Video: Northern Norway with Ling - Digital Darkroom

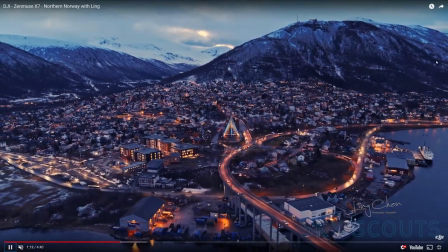208s
there we go even in motion it stays the same I just I couldn't I couldn't figure it out I
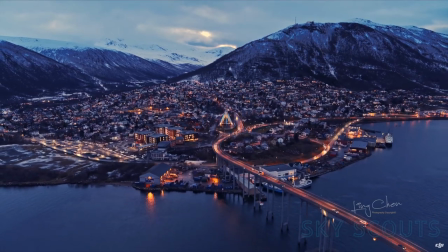212s
it just boggled my mind so let's
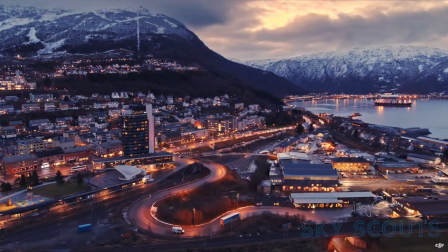217s
see what else we have so this looks beautiful this looks great still on the top left hand side you have that bluish snow and it's just there
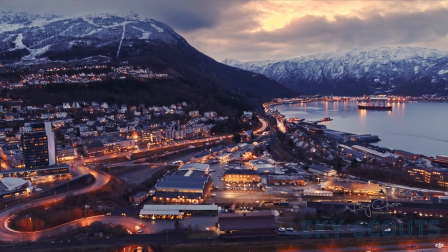226s
is there not enough detail is that what it actually looks like what
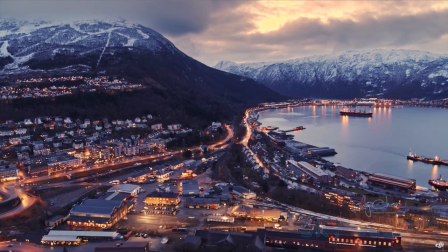230s
I can't I mean it looks like the rock side on the
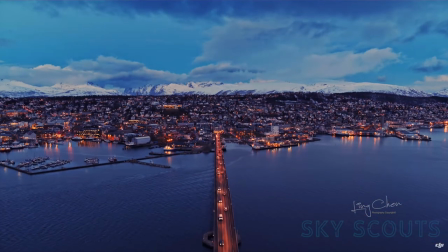235s
right hand side probably just need to learn more about mountains but this is
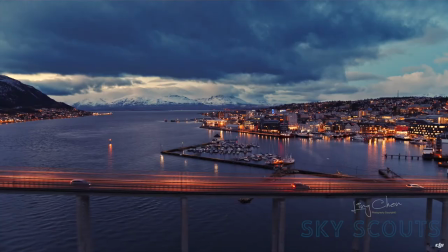240s
a beautiful shot the blues are nice the city pops with the orange love this shot
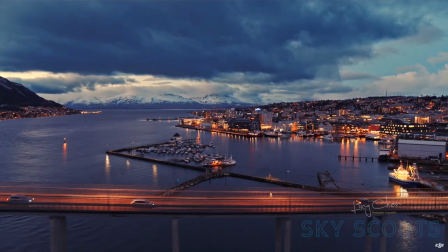244s
the background is beautiful there's action in the foreground all the lights are popping I mean she
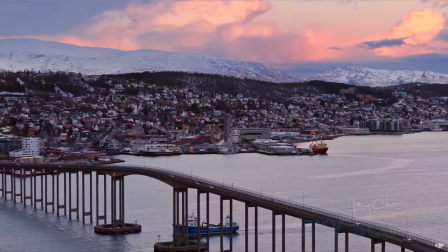250s
just it's just how you lens it this is beautiful shot love the clouds the pinks great the foreground
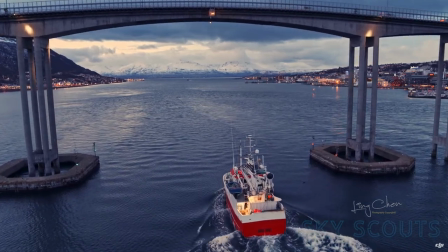257s
Again, it's all how you lens it. This is a beautiful shot. The detail in the water looks amazing.
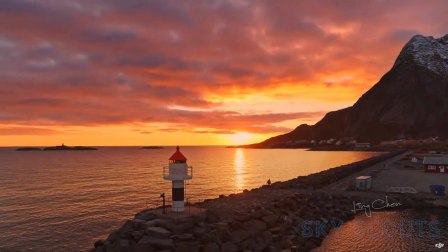264s
Clouds in the background hold all the detail. Blue at the highlight, but pointing at the sun as always.
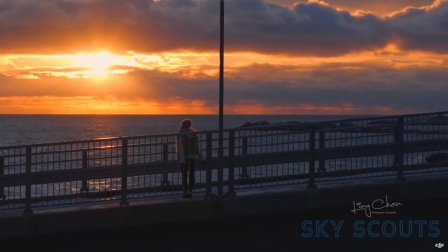271s
Nice little lighthouse, person walking around. Again, blue highlights, but she's focusing on the person, so it doesn't matter.
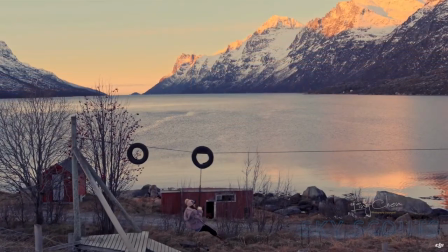279s
Beautiful detail in the water. Yeah, the mountains look amazing.
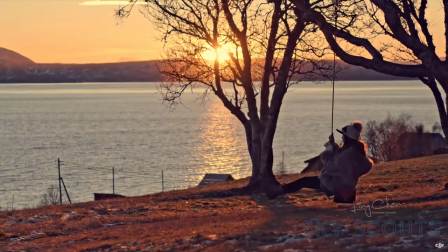285s
The highlights in the blue in the sky hold, which is really nice to see, because that easily could have just been blown out information.
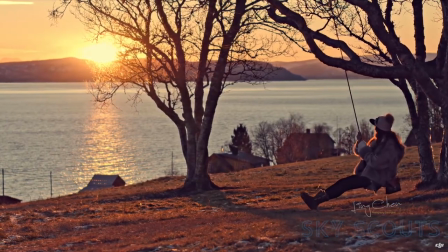293s
She's going for the talent here, everything's golden hour, the mountains in the background look lovely,
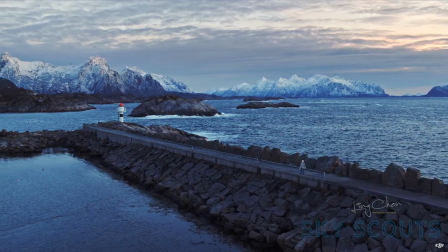298s
very blue, mountains in the background look lovely, foreground, yeah,
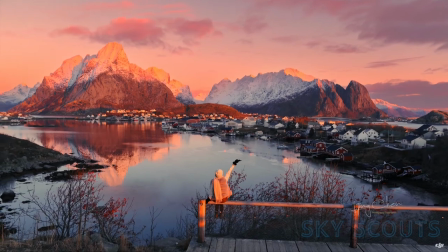306s
backgrounds again, very postcard, very vivid, very saturated, just that whole look.
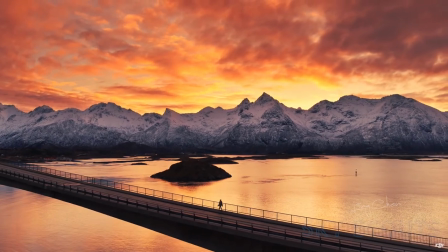313s
This is the photographer's style, and I see it. Very lovely mountains in the background.
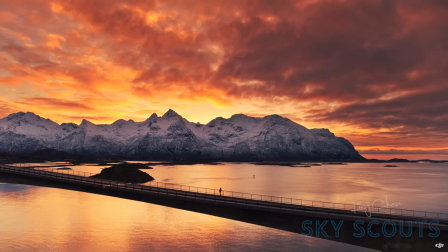320s
You know, Talon's silhouetted. So, I mean, the grade holds really well. And see here in this shot, I don't see the blue in the details.
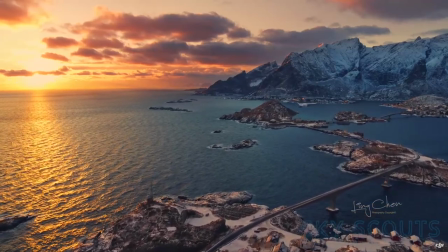328s
Love the land here. It is gorgeous. Gorgeous, gorgeous, gorgeous. Clouds in the background are lovely.
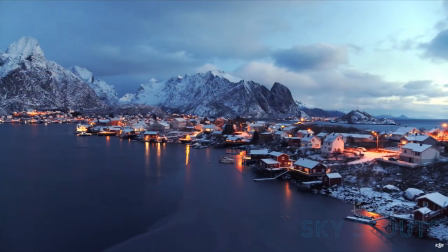334s
Blown the sun out again, though. Not my favorite thing.
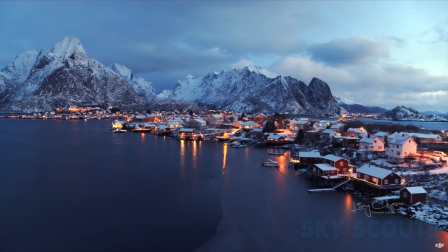337s
But even here, the detail in the mountains, the blueness isn't apparent as it is on that tree shot.
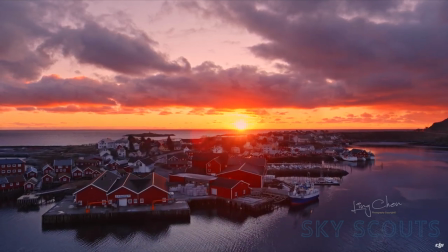343s
This is a phantom shot. This is just, just, ugh. Terrible.
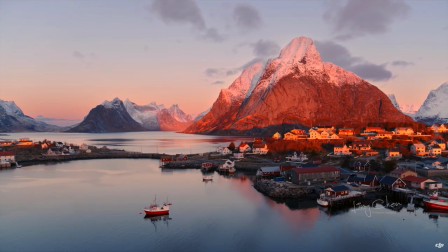349s
This is, meh. All right. Baked heavily in the far mountainside.
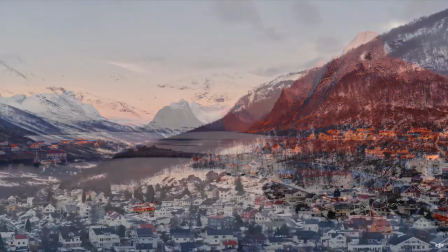355s
There's, are you going red? Are you going blue? What are you doing between the mounds? I don't know. Okay, so here are the mounds.
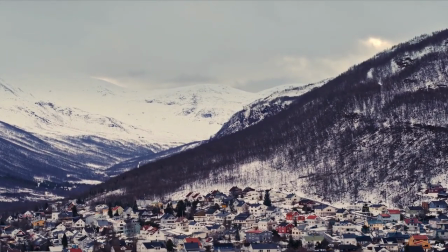360s
The detail holds in the trees here, and I like this. This is what happens when you color temperature white instead of what color temperature blue.
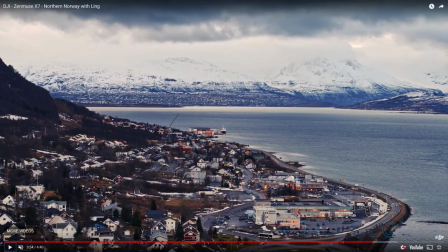369s
Oh, see, there is some dampness here. Let me just pause for a second so you can see this. It loses detail with the trees, but what's stranger is how dark this gets. And it's not that there isn't, it's just like the opposite of when the camera gets blown out,
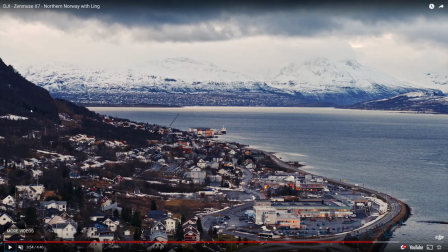388s
that there's just too much information that it cannot resolve this tree clump in enough detail. Like it just turns into a black hole, almost, of loss of information. I mean, part of it is the grade. When you push dark colors, they can just kind of blotch a lot easier.
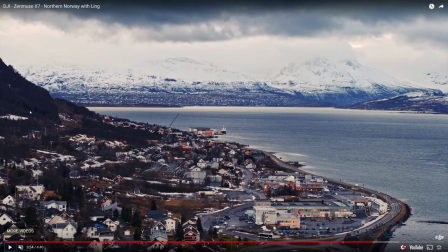409s
But seeing it, I don't know. I feel like there should be, it may be the grade, considering, I mean, it's almost like one of those things where it's like they didn't even save the whites here in this picture. Like, there may be some highlight control, but you see the sun coming in here.
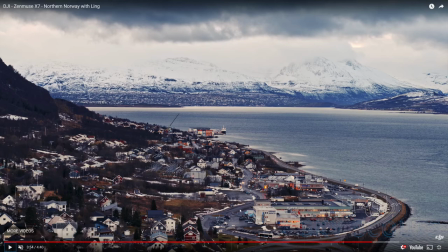431s
It's a very strange... I mean, it looks like they just focused on the town right here. And they were just like, we don't care about this hillside. We don't care about this background. Like, there wasn't anything to say. I mean, it's not the center of the frame. Like, she's doing the bottom thirds, but I just... I don't know.